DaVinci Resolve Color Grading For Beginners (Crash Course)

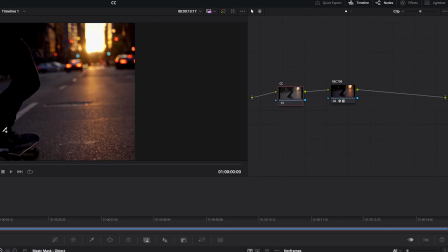[8:07]
So now that I've explained some of the context behind the technical aspects of log footage and everything, let's move on to actually doing some color correction and color grading.
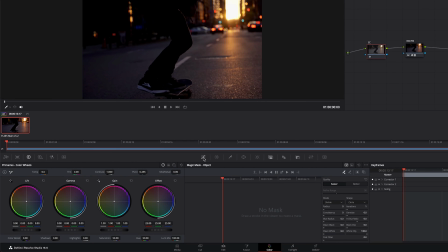[8:15]
So on our color correction node, let's go down and click on our curves. That opens up this graph. And on the left here, you will see some color wheels. So we have our lift, gamma, gain, and offset. If you look at this from left to right, you can visualize it by it being the same in your curves graph as left to right.
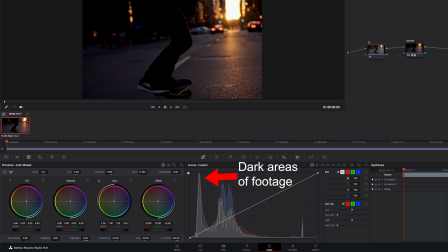[8:33]
So this section will be over here, and this section over here will fill up more here. And of course, your gamma will be sort of in the middle. If we look at our image, we can see that the shadows are very dark. So the first thing we're gonna do is go to the lift section and pull that up. We're gonna do the same to the midtones.
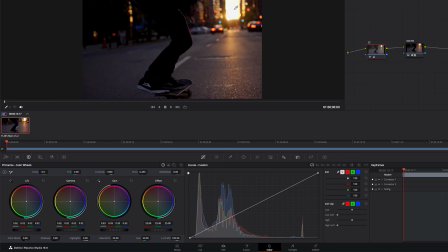[8:56]
And with the gain, I might drop it a little bit because I wanna maintain as much detail in the sunset as I can, because the point of this clip was we wanted to feature the skateboard popping up and interacting with the sunset. So now that we've done a bit of the exposure, let's now focus on the color balance.
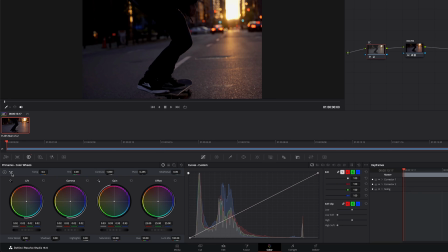[9:15]
So we can do that by grabbing the little white balance icon here. And we can select an area in our footage that is white, like on the shoe here. And you can see that that made the footage a lot more into the warm and orange.
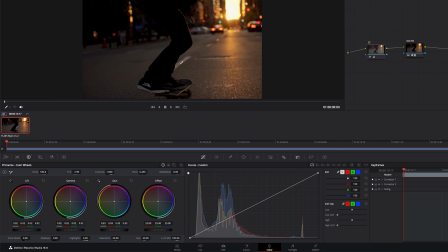[9:30]
So the next thing is, once again, to think about the motivation or the point of the footage. So because this is meant for the sun, we want to make sure the color of the sunset comes out as intended. The color of the shoe is a little less important. So I think I'm going to roll back the temperature a little closer to orange,
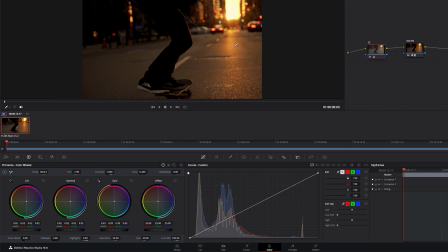[9:50]
because later on I'm going to be selecting that orange and making it a little more toward red to emphasize a really epic, you know, beautiful end of the day sunset. And then contrast, we can lower just a bit,
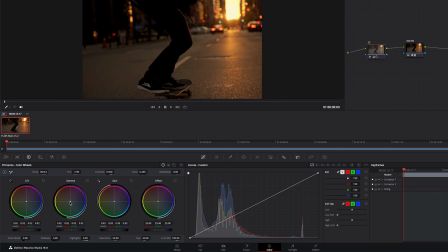[10:04]
just so there's some more details in the shadows appearing. And then with the midtones, I'm going to bring up the colors a little closer to red. And then in the shadows, I'm going to do the opposite so that our blacks remain black.
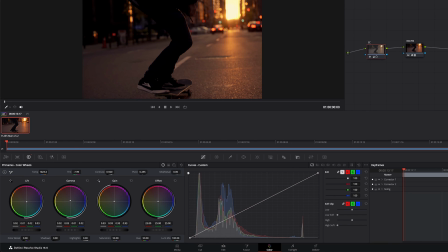[10:22]
And next we'll go to the offset. We'll bring it up just a bit. And that introduces just a little bit more of a balance between our shadows and our highlights and midtones. Now again, if you wanted to make things a little more organized, you could have this one just be for the, you know, color balance.
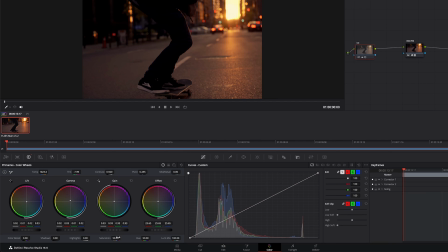[10:41]
You could have another one over here just for the brightness or your exposure. And you could have another one for, you know, making color changes. But generally speaking, you can get away with just keeping it simple like this. And in a lot of cases, especially on smaller budget projects, time is everything. So you just need to get the job done and complete organization isn't necessary.
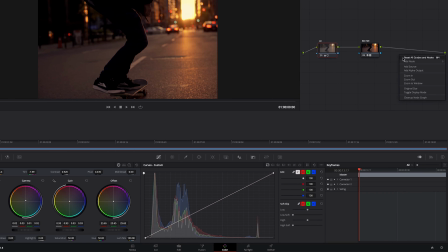[11:00]
Sometimes simple is better. And now what we'll do is add node. And this time we're going to do it after our conversion, because now this is the part of the color grading where we're going to take what we've done and shift it overall and make some specific changes,
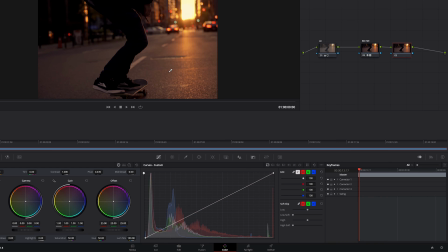[11:18]
which will add a creative look in the direction that we want to have as color graders or editors. So for this one, we will label it. This is our grade. And once again, the motivation or intent of this clip was to have an epic sunset.
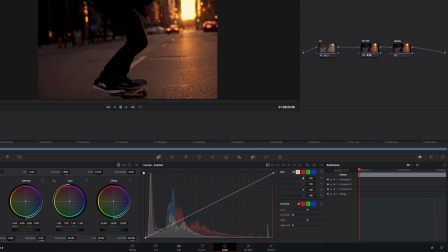[11:34]
So we're going to be focusing on the colors of the sunset and trying to exaggerate it to be a pretty bright red sunset.
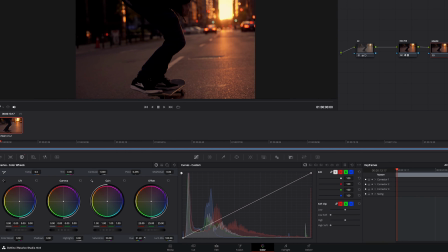[11:41]
The first thing I'm going to do is go to the hue, and we're going to just make it slightly more red. We'll increase the saturation. And then just underneath the color wheels and above where we made the main adjustments, you can control the individual colors, the RGB.
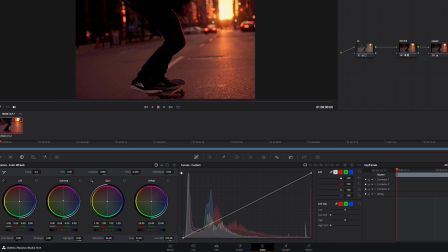[11:59]
So for the red, we're just going to increase the red, and I'll show you what that does. And we'll do the same for the highlights. You have to be careful though, because if you push it too far, you can start to break up parts of your image where the colors transition. And then from here within our curves, we can make some adjustments.
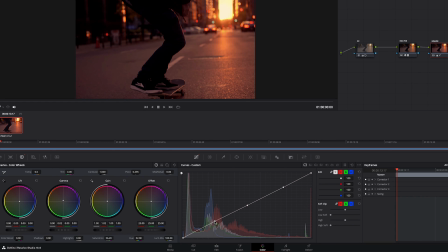[12:21]
So slightly lift. We'll do the same to there. And then we'll switch over to our reds
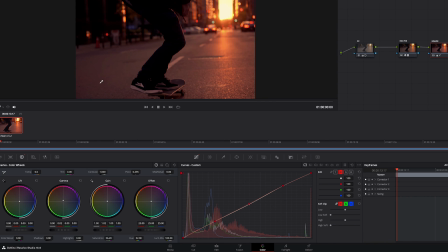[12:36]
and lift up the reds a little bit, which further adds a little more red in the overall ground here. I'm gonna go ahead and give that a play.
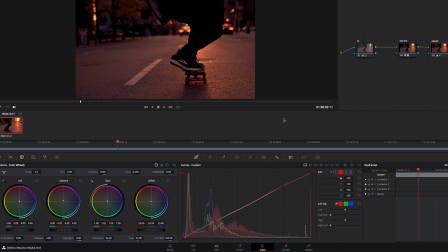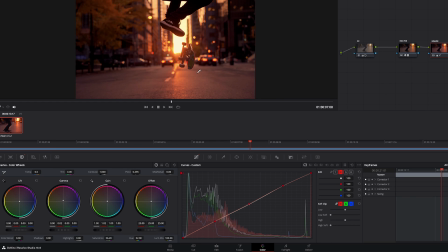[12:53]
And that's looking pretty good. I would say in a, you know, commercial paid client project, this is probably a little intense for how much red I've introduced. But again, that's completely subjective. If you do like this, you can export it as is.
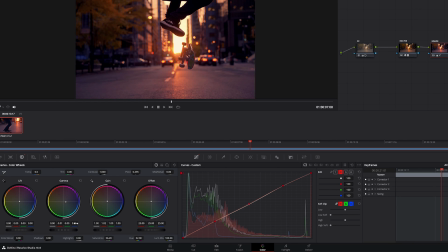[13:06]
You could even go the complete opposite way and, you know, pump up some of the blues. You know, you can make the image very dark.
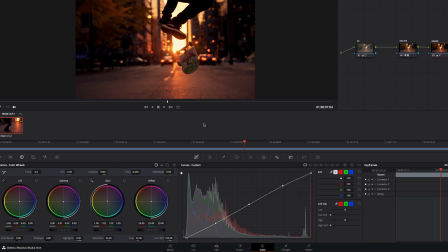[13:21]
And one thing that always blows me away is once I'm done a color grade, to turn it off and compare it to the ungraded footage. And it really shows you how big of a difference color grading can make. So on the keyboard, you can press Command D or Control D on the PC, and that will turn off the grade.
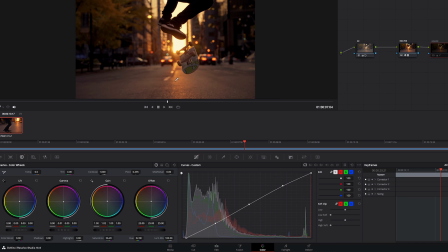[13:38]
You can see that it goes from sort of a fall autumn look where it's kind of yellow and orange to a very bright, much more vibrant and a lot darker for the shadows. And then if we turn off all of these, you can see what the original image looked like compared to this.
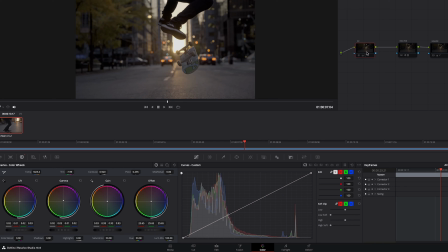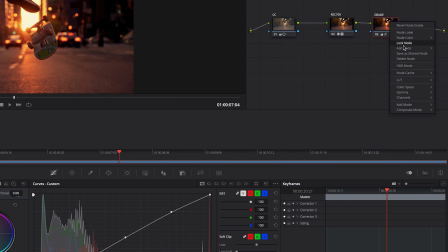[14:00]
And if you wanted to go a little more advanced than that, you could right click, add node, and add a layer. And then on this bottom node, you could click on the qualifier.
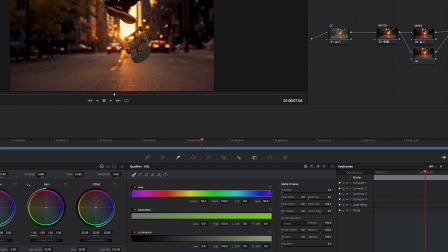[14:10]
And if your footage had, let's say, skin tone in it, like, you know, if there's a person speaking to the camera, you would click on their skin tone.
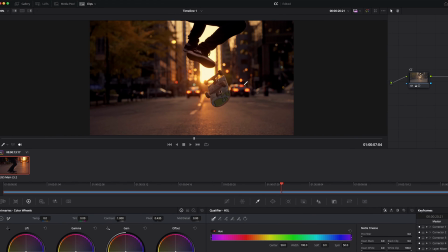[14:17]
And then you could isolate it. Let's say we're choosing the green here.
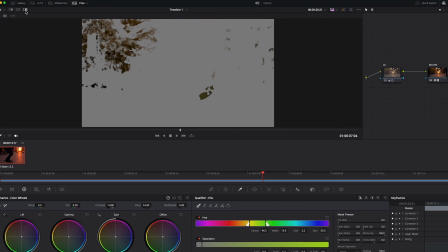[14:20]
You can look at your selection by clicking the highlight button, and you can make your adjustments.
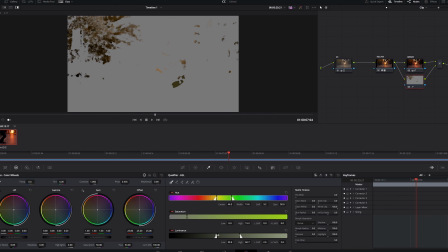[14:27]
And then using this technique, you can only affect certain areas. So you could like retain your skin tone while affecting the rest of the image and vice versa.
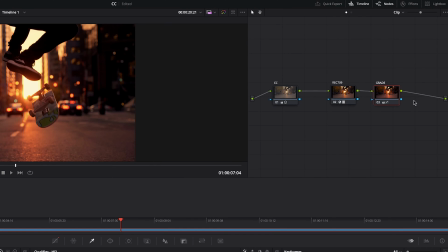[14:36]
So for now, we're going to delete that. Or beyond that, you could add another node. And on this one, you could add something like a glow, which is fairly common.
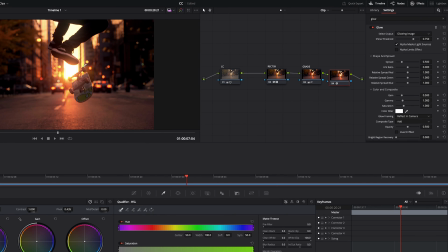[14:51]
And that can give it a really, really nice look, because it will add sort of a bloom effect to your highlights. This is probably a little too strong. It kind of looks like a dream sequence. But again, though, it is completely subjective. Keep that in mind.
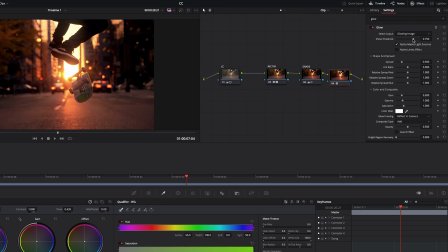[15:04]
So you might actually like this the way it is. But I'm going to pull it back and introduce it just a little bit. And then also I'm going to play with the spread so you can see what it does.
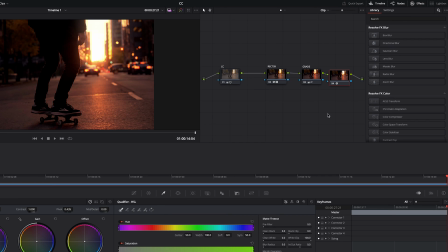[15:19]
And of course, there's unlimited things you could do for the color grade. You could add vignettes.
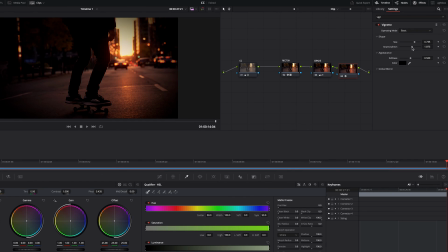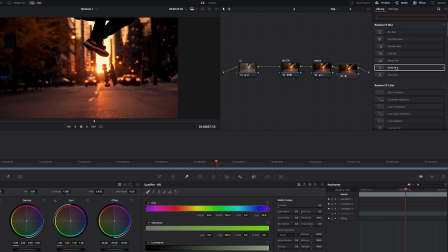[15:36]
You could do radio blurs. Radio blurs are cool because it's a rotational blur, so it'll affect the edges before the middle. And as you can see here, if you watch just the edge of the knee here on the leg, it affects that, but it doesn't really affect where the skateboard is.
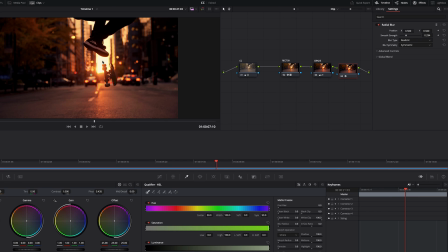[15:57]
And that might help draw the attention to the center where the sunset and the skateboard are featured. And of course, I've covered such a small portion of what DaVinci Resolve offers. You could go to the color warper, and this is a very powerful tool for adding saturation and dealing with hue.
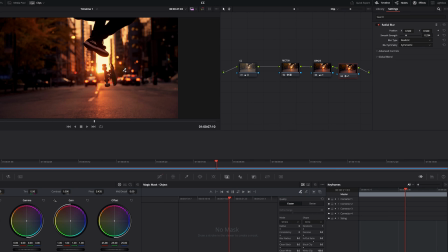[16:14]
There's magic mask. This can give you some, you know, advanced results when you want to very specifically alter something in your video across many frames. And then you can do like blur effects or keying. Let's say you're working with green screen and stuff.